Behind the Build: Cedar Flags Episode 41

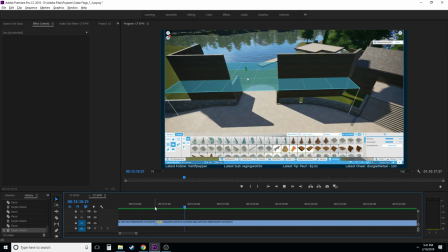(22:24)
Let's see.
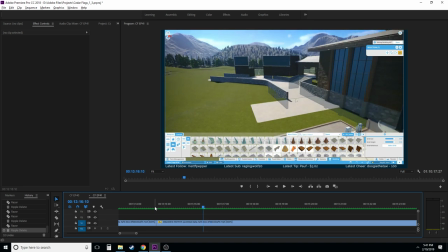(22:26)
Right when I go back, so right before the camera starts to go that way, I'll cut here.
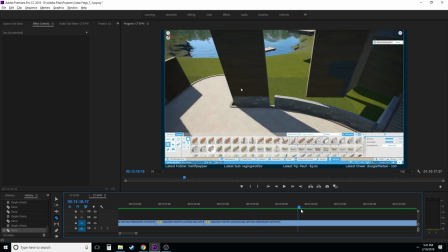(22:35)
And then I'll come back when I'm putting those windows in.
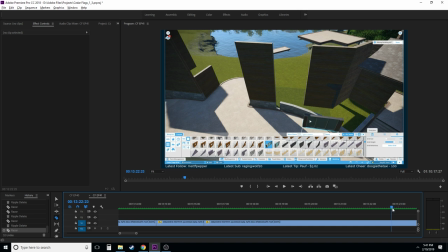(22:41)
A lot of people hate the editing process. I find it extremely fun. There's something about just making something like come to life from what could be just like a mundane thing like all of this
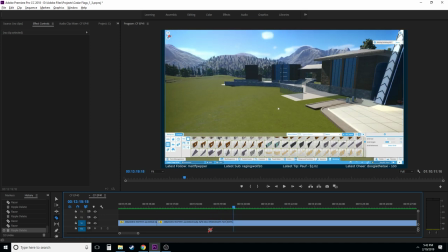(22:57)
editing um all of this time lapse if i if i commentated over the entire thing it'd be so boring so
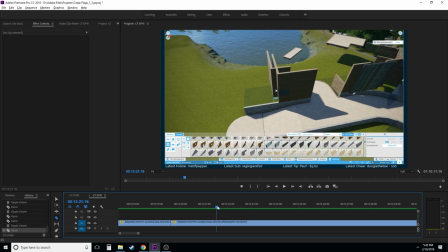(23:04)
making this better is a lot of fun it's very creatively rewarding if you will so that probably jump back in here like i said i'm gonna get very liberal in the way we cut this
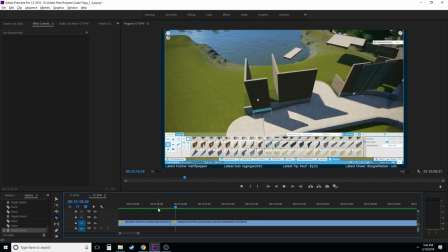(23:21)
Uh, was that cut good? I don't even know. Alright, you notice how right here, this cut is not that great right now.
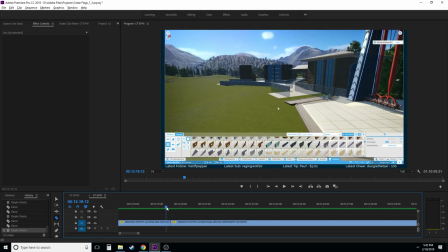(23:29)
We can tidy this up. The camera starts moving, like, right there. So if we cut this right here, we take out that little bit.
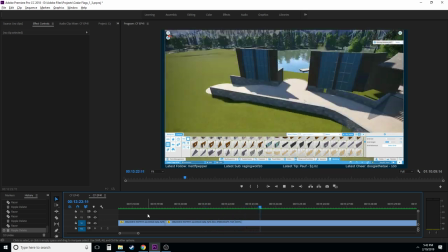(23:37)
That cut is way smoother now. And that's the kind of thing that you just need to be looking for when you're doing these kinds of videos.
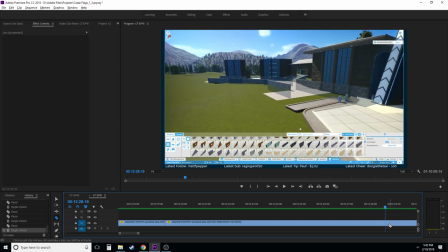(23:47)
And then, of course, we come back here. Like I said, I come back a lot to stop and look at stuff that I just did.
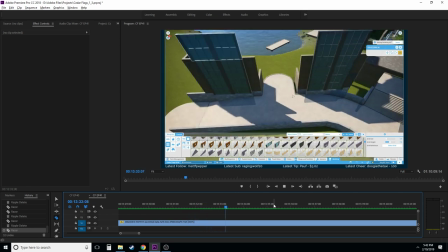(23:54)
It's a really good place to edit, or to cut. What are we doing?
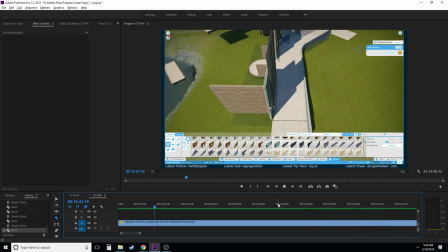(24:01)
I guess we add another level to this, maybe, eventually. Yeah, we're going to cut a lot of this out.
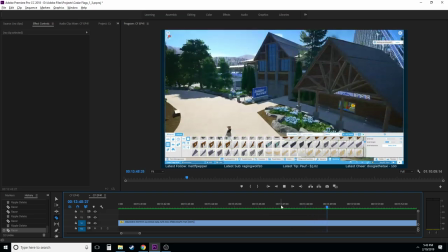(24:08)
It's not that important. This entire building gets demolished eventually. We're going to try to take influence from other places.
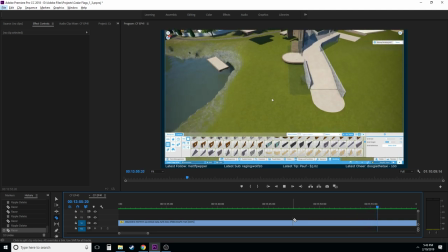(24:17)
There's a lot of... See, we even just deleted it right there.
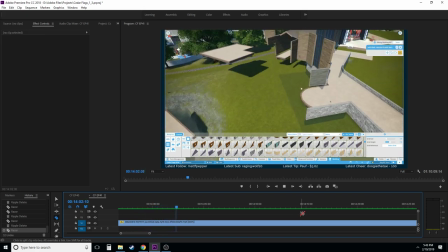(24:22)
there's a lot of just cutting this out. So let's skip forward here.
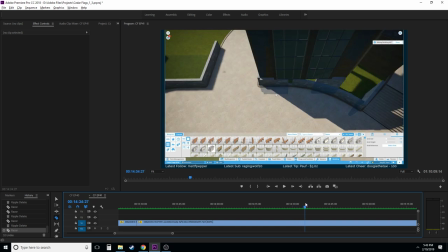(24:29)
Let's see what we can come back to. Let's actually let's make a mark here.
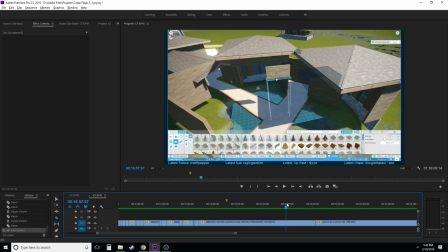(24:38)
And then let's see what happens in the future. We might cut a lot of this out, actually, now that I'm looking at this.
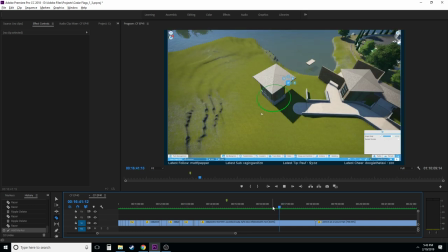(24:45)
This is one of the harder episodes to edit, too. I don't think I've ever done this much of a build and then just demolish the entire thing.
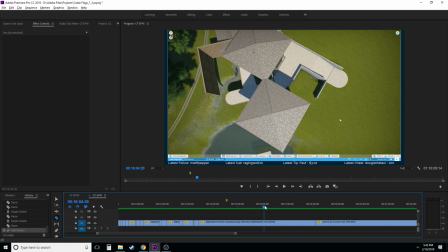(24:54)
Actually, that's not a bad spot to come to.
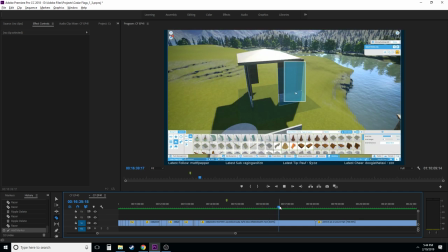(24:59)
Where were we? Right about here.
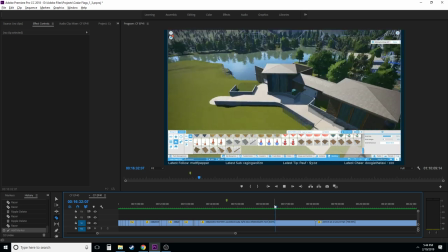(25:05)
So we end up duplicating this entire thing over.
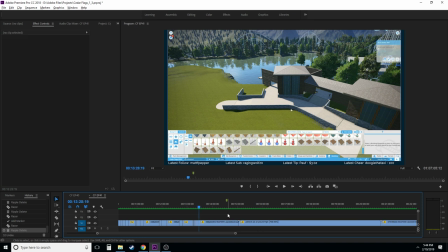(25:12)
All right, let's cut it back to here. Boom. I don't like marks being here, so I usually clear them. For some reason, like when you create a mark in Premiere, the video player gets really small.
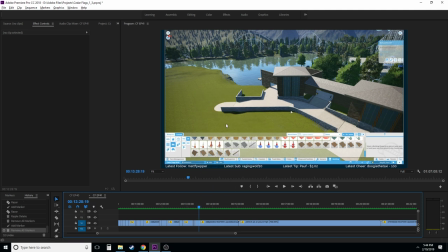(25:23)
I guess I should mention also that this is not like the preferred video player or workspace that I use for Premiere I
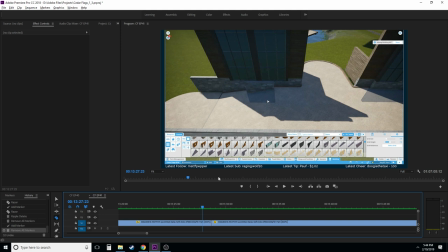(25:32)
have three monitors and I usually spread everything all the way across them but this is a good one for you guys to watch what's going on I've done some editing on
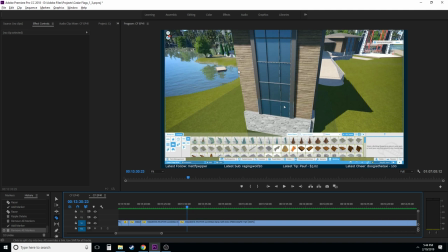(25:40)
stream before as well and I this is more you can see this and all we're really doing is some
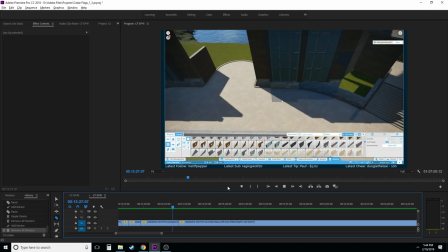(25:47)
timeline work so this is all we really need I would not recommend this as like a workspace for anybody who wants to get into video editing.
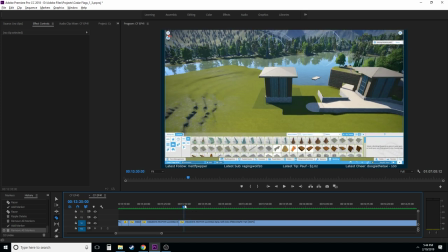(25:55)
Alright, so we copy this building over.
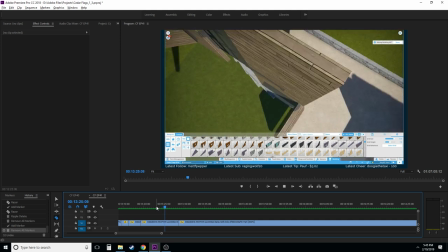(25:59)
And even though we just did all this stuff, and we cut a lot of this out, it's still going to kind of make sense to the viewer.
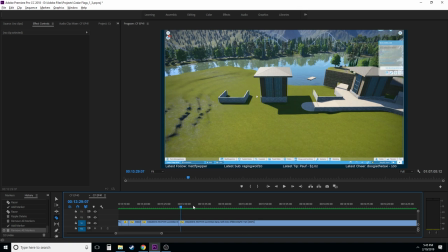(26:08)
It basically looks like we just took a shortcut and we're just... It essentially looks like we deleted everything we just did and we're just copying this over.
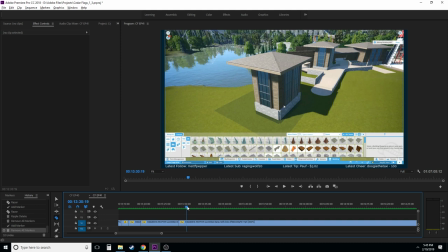(26:16)
The viewer, a lot of times, will be able to discern between stuff like that.
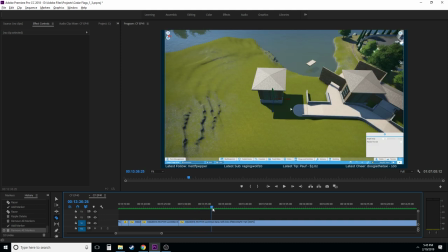(26:21)
You can basically let the viewer put two and two together sometimes here.
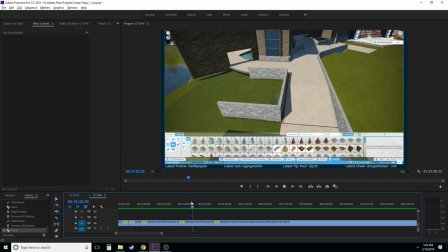(26:30)
Okay, what's going on here? I want to cut some of that out, I think.